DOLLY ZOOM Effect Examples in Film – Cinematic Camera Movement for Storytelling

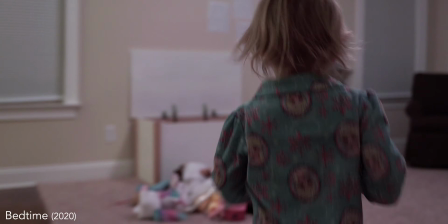Camera movement is one of the many factors that makes a video look cinematic,
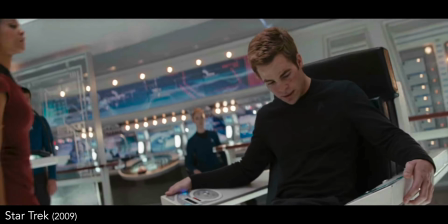and one of the camera movements that can really enhance the impact of a scene is the dolly zoom.
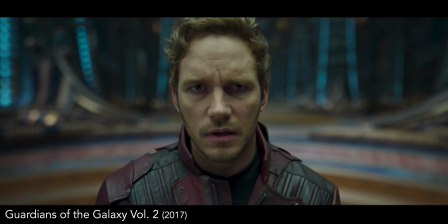This is a combination of either moving the camera closer to the subject while zooming out, or moving the camera further away from the subject while zooming in,
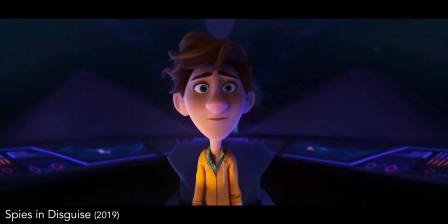all while attempting to keep the subject in the same relative area of the frame and at the same size.
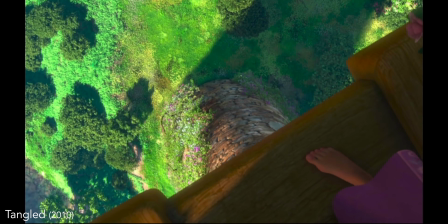This results in the background either extending further away or compressing very closely into the subject.
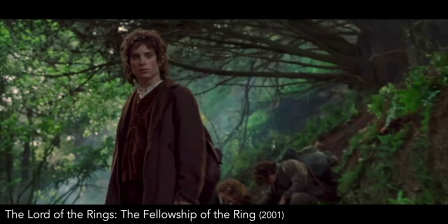Of course, you want to have a reason for the camera movements that you choose in your video, and overuse of the dolly zoom shot will make it less effective.
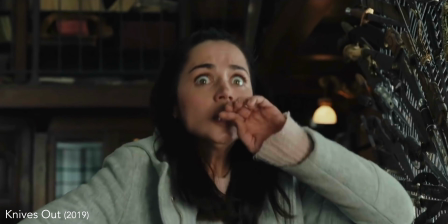So let's take a look at some examples of the dolly zoom being used to enhance the storytelling of a film.
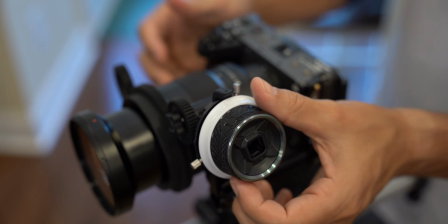There are two main ways that I usually see the dolly zoom being used.
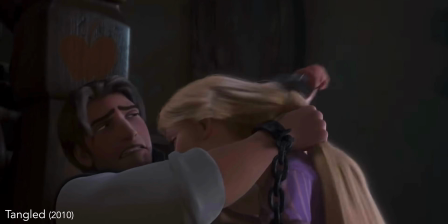One is with a close-up of a person centered in the frame, which typically happens when there's either some kind of profound realization or something unexpected happens.
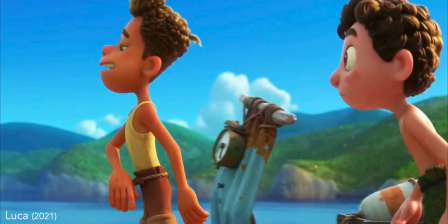The other is when there is no subject and the background is either being stretched or compressed to show what may be happening in someone's mind,
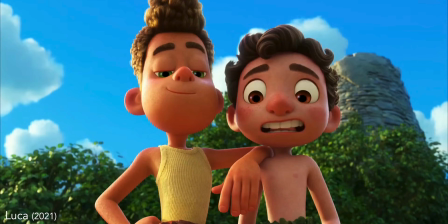as in something seems very far away or the feeling of things closing in. Let's first take a look at the most common use,
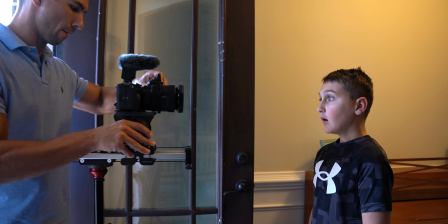where the camera begins zoomed in on a character and is then simultaneously moved closer while zooming out so that the background stretches away from the character.
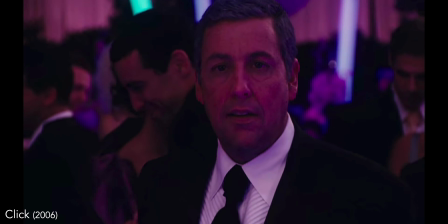And since these movements typically happen when there's some kind of big revelation, keep in mind that there will be spoilers in this video.
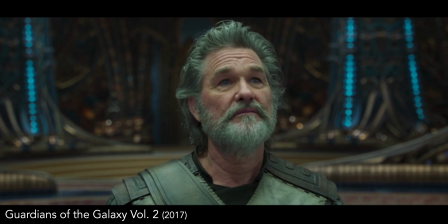In this scene from Guardians of the Galaxy 2, Peter's dad reveals that he was responsible for the death of Peter's mother.
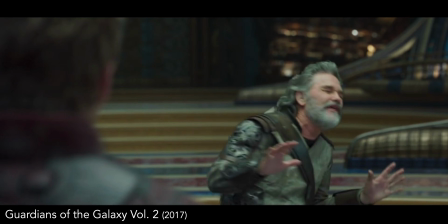What?
And something interesting I noticed was that when it cuts back to Peter after his dad says,
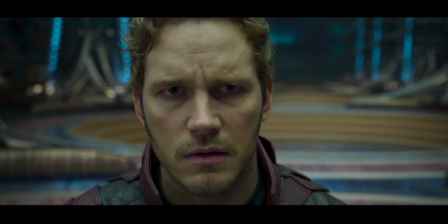"I know that sounds bad," it's actually a different shot with a longer lens, like at the beginning of the dolly zoom shot.
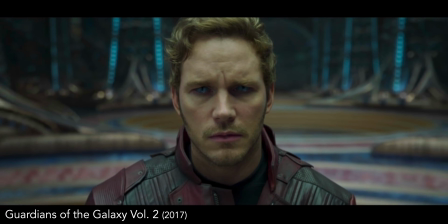What happens when you go from that longer lens of 50 to 85 millimeters to a wider 24
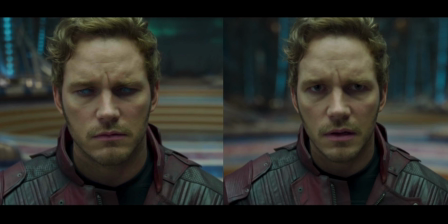millimeter shot while pushing in closer is the face goes from a natural look to a more distorted, skinny look from the wider angle lens.
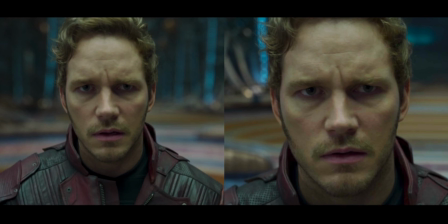So when it cuts back to him, we still have the same close-up framing, but his face looks more natural again compared to the end of the dolly zoom shot.
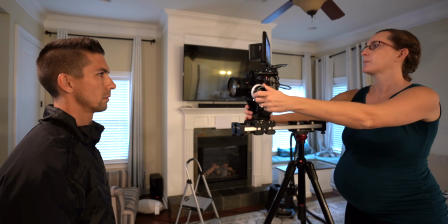And I actually have a video showing how to achieve this type of shot along with the equipment that helped me to do that,
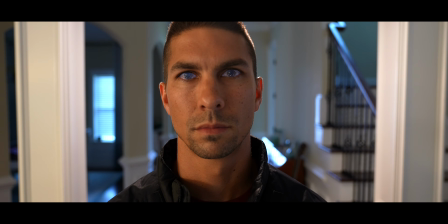which I'll link for you in the description, and we mimic this exact shot for one of our examples.
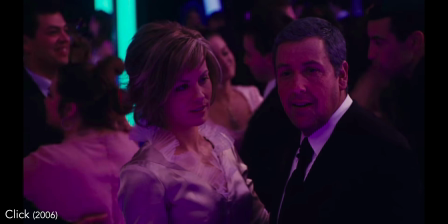Next up, we have an example from Click, where Adam Sandler's character has been missing out on his family's lives because he's so obsessed with his career.
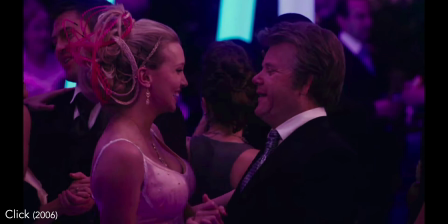When he hears his daughter refer to her stepdad as Dad, I raised you there, Dad.
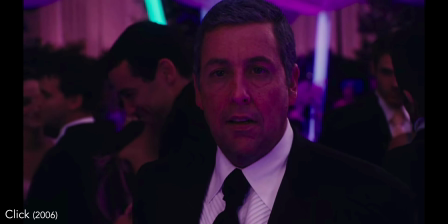Come on.
Dad? we see a dolly zoom in on him as he realizes what he's lost, which then leads to him having a heart attack.
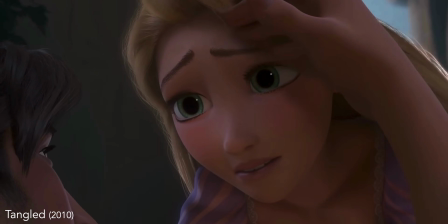At the end of Rapunzel, she tries to use her magical hair to save Flynn, but he cuts her hair in order to break the magic and free her from Mother Gothel.
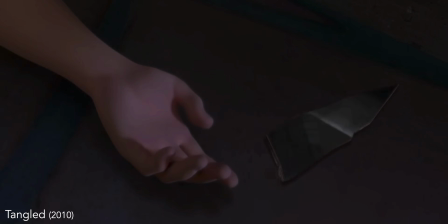We then see a dolly zoom on Mother Gothel as she realizes what the broken magic means for her,
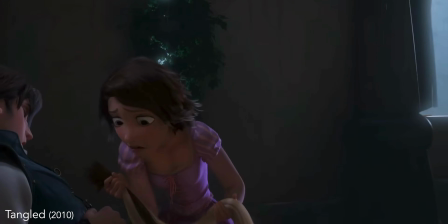since that magic was the only thing keeping her alive for so many years.
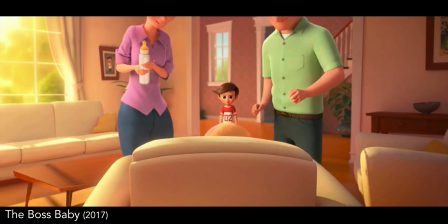Let's take a look at one more example of this version of the dolly zoom being used for somewhat different effect in Boss Baby when the baby first shows up.
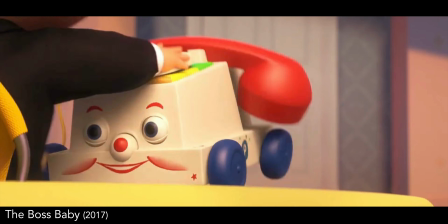The older brother Tim feels like he's being left out because the baby is taking all of his parents' attention.
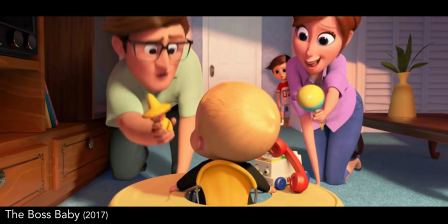In the dolly zoom, it shows Tim in the background being stretched away from his parents, further emphasizing the distance that he's feeling between them.
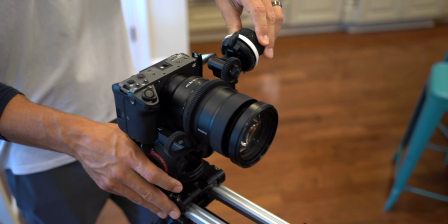But now let's take a look at the reverse of this type of shot, where the camera starts close with a wide angle on the subject and moves further away while
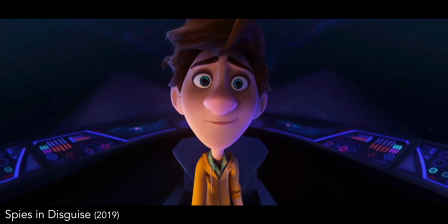zooming in to make the background become more compressed against the subject.
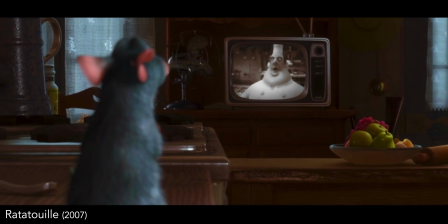In Ratatouille, when Remy sees his chef idol on the TV speaking motivationally, the reverse dolly zoom is used,
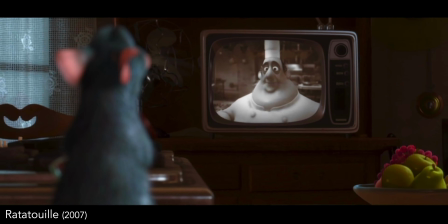bringing the TV in the background closer to him, giving a feeling that he's becoming more connected to the chef on the TV.
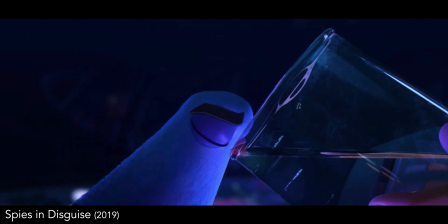In Spies in Disguise, Lance drinks the potion that is supposed to turn him back into a human, and since birds have a very wide field of view,
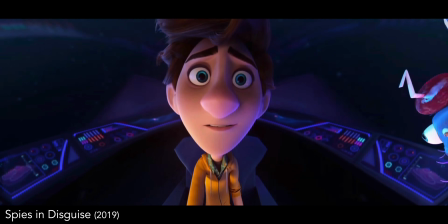this reverse dolly zoom is used in a unique way to enhance the transformation back into a human by showing his view of Walter going from an
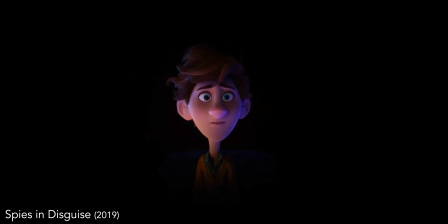extremely wide angle back to a normal one as he's transforming back to show the normal field of view of a human.